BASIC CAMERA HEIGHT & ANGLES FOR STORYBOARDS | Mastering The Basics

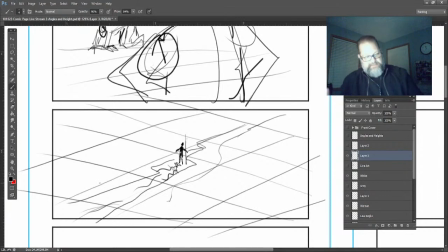34:42 Let's just say my son's been watching a lot of Jeremiah Johnson with Robert Redford
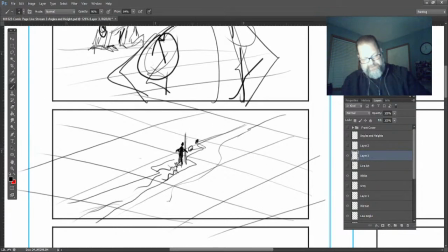34:58 over here. So let's just say he's going down the stream. It's just you're up against the elements. The element is the character of what we're trying to do. And
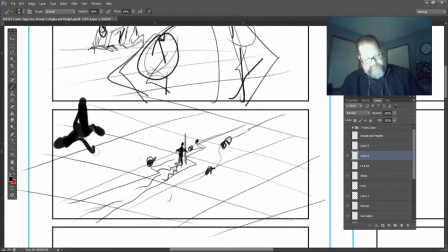35:12 We have our trees and our forest that's here.
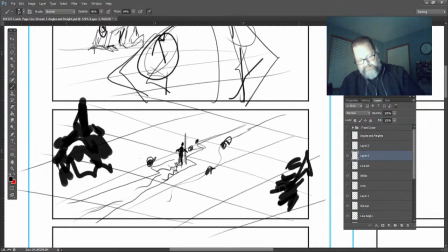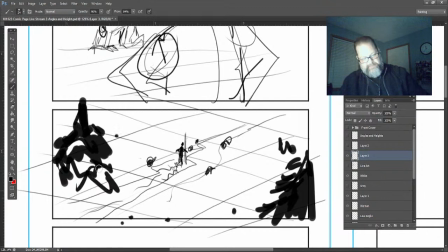35:25 In terms of what we're trying to do. And it's him against the elements of what we're doing here. And it maybe in the way back you have your mountain range. You know, but it's that aerial shot showing that.
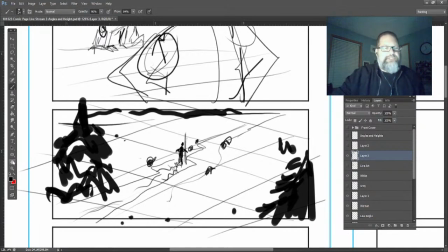35:38 The thing with the aerial shot too, it just could be showing you just the environment itself.
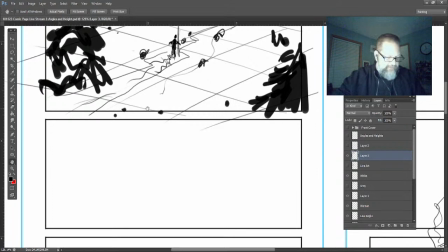35:46 You're just getting a bird's eye view. Maybe we're showcasing, establishing an environment. We're trying to get the landscape. We're just trying to give more information to our audience of what we're trying to do.
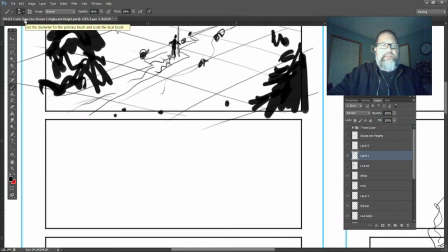Hence more here.
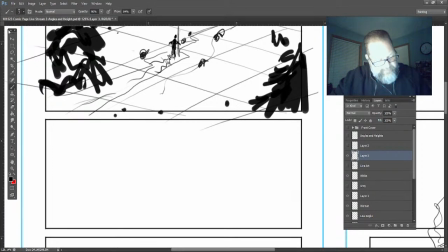36:21 know whether it might be, you know, we were talking about it before. Maybe that shot we were talking about is, we were talking about Vegas or something like that in our last conversation.
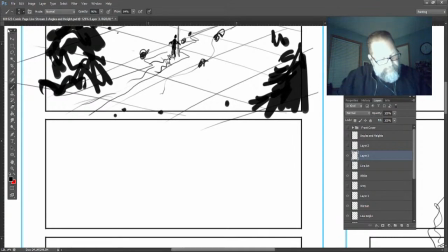And it's just that same type of thing. You know, maybe it's a, I'm trying to think of something else here. It's just that aerial shot. You know, we're just looking at the city that never sleeps.
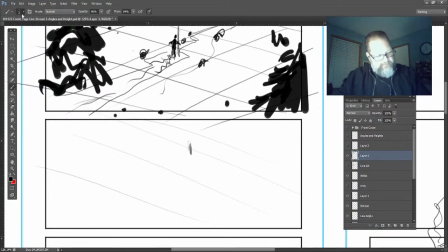We have all the palm trees in Vegas. We're just trying to show the environment.
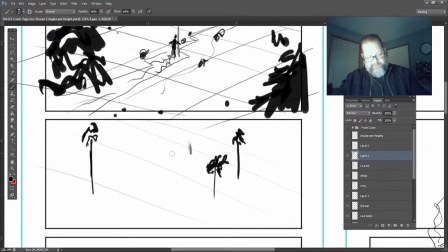37:14 What is it? You know, what's going on? You know, maybe it was that we were talking about before. We're talking about the Vegas. Maybe it was that Vegas sign.
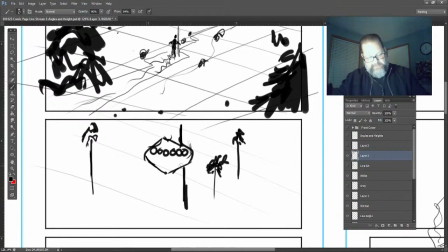37:34 The sign was here. Welcome. Las Vegas, whatever it might be, but that's sort of the what we're trying to do.
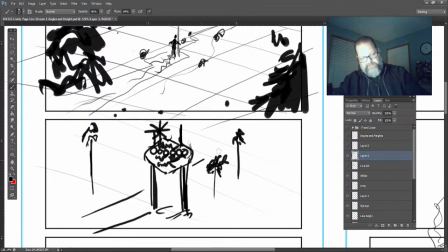37:53 We're just trying to settle up the environment of what we're trying to do, and that's where those aerial shots will come in. You're just trying to establish that environment of what you're trying to do. So right now we've talked about, like I said, the low angle, the high angle, and then let's talk about the overhead shot.
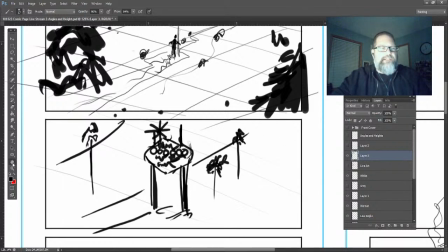38:13 That would be our next shot that we're going to be talking about.
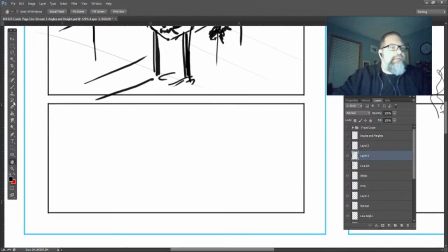So the next shot, like I said, is the overhead shot.
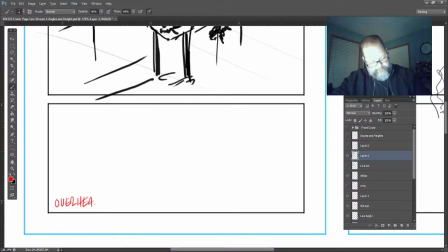This is where this shot is, let's just say the camera, here's our character here.